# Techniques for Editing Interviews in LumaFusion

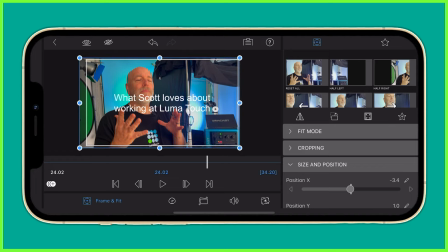(4:09)
But for this video, I like a traditional framing with my interviewee Scott here, third of the way into the frame, ensuring we've got this looking room, space above his head so the shot's not too cramped, and space below his shoulders here to comfortably fit an Aston bar on in the future.
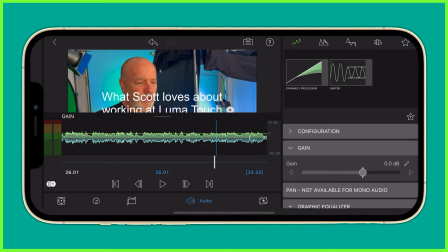(4:26)
Next, I'll go into the audio editor, checking the levels, making sure the audio never goes into the red here. Also, this is a great time to add any filters or effects into your clip, like the new sound isolation filter, for example, that will help you cut out background noise from the clip.
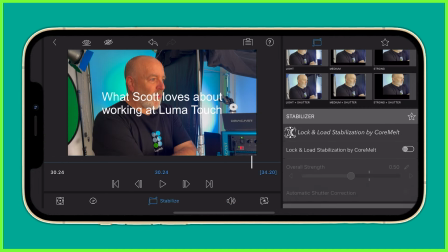(4:42)
After I've done that, it's time to add stabilization if the clip needs it, say for handheld interviews that could be a bit smoother.
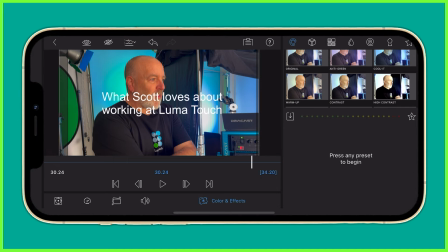(4:48)
And then finally to the color and effects tab and make any color correction changes that might be needed. Or of course, adding any effects like, for example, sharpening a shot or using the chroma key if using a green screen, for example.
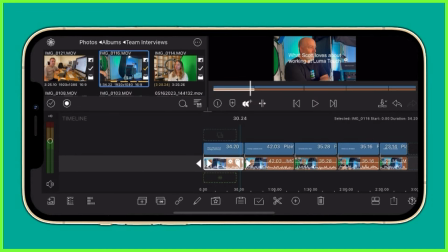(5:02)
So once I've done this, I'm going to head back to the main timeline and remember to copy the effects from the clip I've just been working on to all the other clips in that interview. So to do this, I'm going to select the clip, tap the copy paste clipboard icon and tap copy.
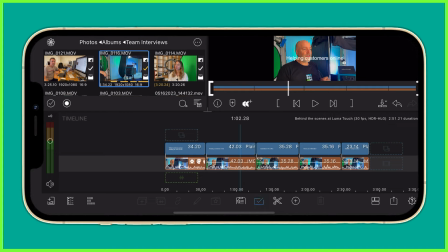(5:17)
Next, I use the multi-select tool to highlight all the other clips and tap the clipboard icon to paste those changes to the other clips,
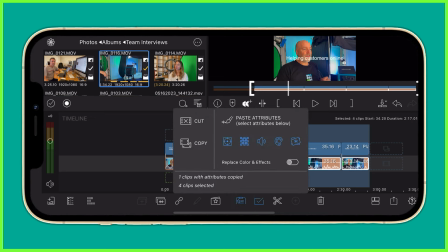(5:24)
making sure the elements that I want to copy across are highlighted here.
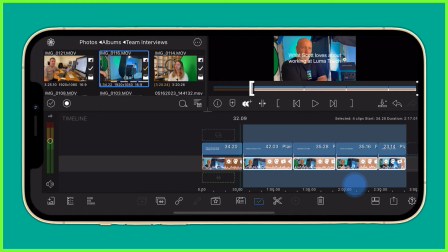(5:28)
Now everything will look and sound just the way I want it, regardless of where it's placed within the video project later on.
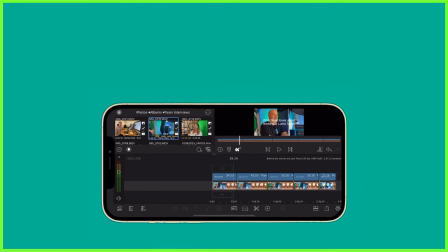(5:35)
So that's how I would go through an interview step by step every single time I edit.
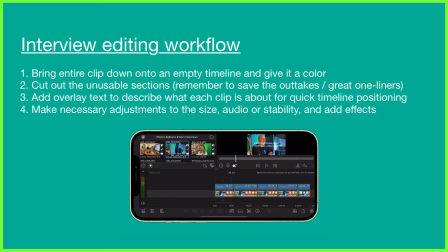(5:40)
Now you might have your own methods too, but by trying out these techniques and going through the process a few times, you can pick and choose your favorite parts to get into a workflow that you love and works for you as an editor.
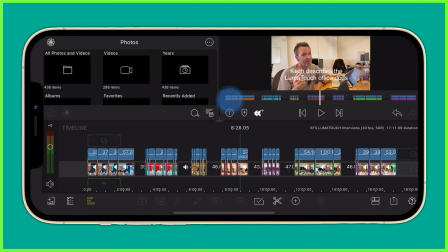(5:50)
In this particular video I was working on, I repeated this process with all the members of the LumaTouch team in Seattle that I interviewed. I was actually montaging these interviews together to form a video about our work behind the scenes at LumaTouch.
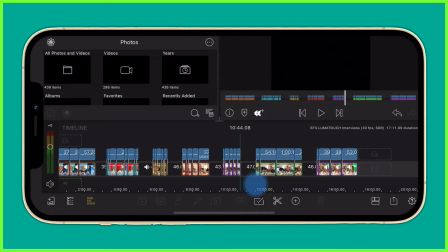(6:03)
And you can see it's all nice and organized on one timeline that I can scrub through easily, seeing what each person has said.
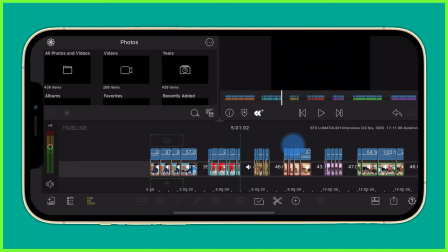(6:10)
This was about their work and passion for editing, and as you can imagine,
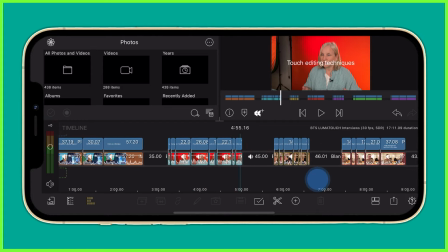(6:14)
there were so many different talking points that arose in the interviews that if I hadn't put this overlay text on or had a different colour for each interviewee,
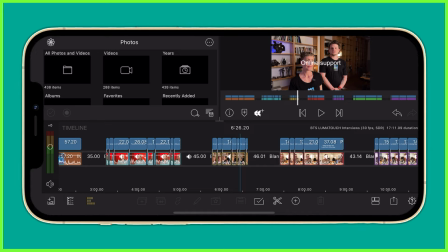(6:22)
it would have been quite overwhelming for me to form the story arc of the video and experiment with the order of the clips without
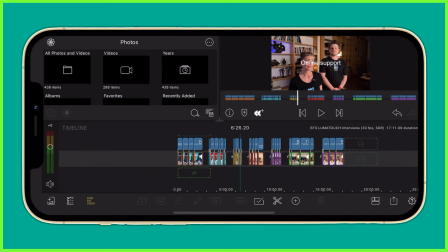(6:28)
constantly watching everything back and seeing which clip was of what team member and what they were talking about.
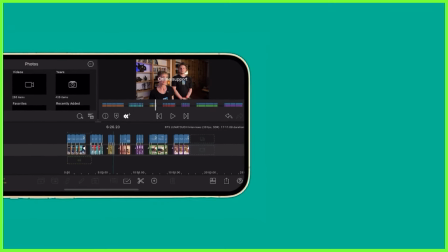(6:35)
So once you have your interview or multiple interviews on your timeline, the fun can begin, as you'll now take time to craft your story. Depending on what you're creating, whether it's a news package, a feature piece, a documentary, or anything else, from here my advice is to lay out the foundations of your timeline,
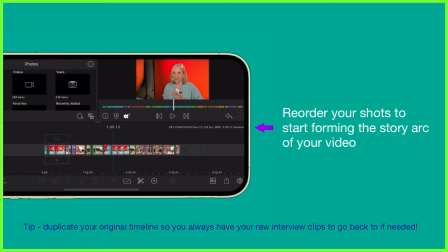(6:54)
ordering your clips in a way that's engaging for audiences to watch from start to finish. You can add your B-roll, titles, and music once you've got the body of your timeline created.
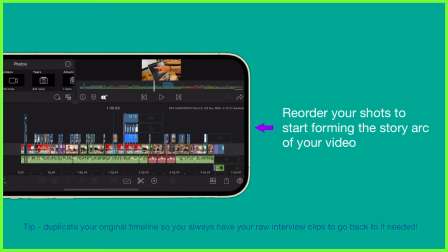(7:05)
If you're writing a voiceover, say for a news package or a commercial,
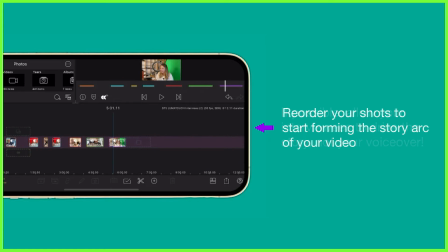(7:09)
a good tip is to write your script around the golden nuggets of content you've got from your interviewees, rather than slotting your clips into your pre-made script. That way, your characters tell the story, rather than just forcing their words into a pre-made narrative. So those are my top tips for editing an interview on the timeline. If you guys have any techniques that you'd like to share with us, please do put them in the comments.
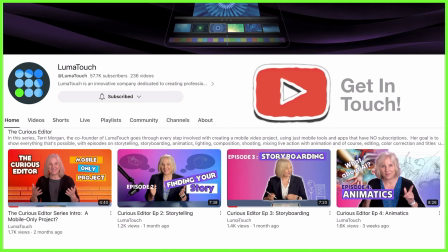(7:37)
We'd love to read them and learn from you. For more content from the LumaTouch Academy, I'll be right here next week.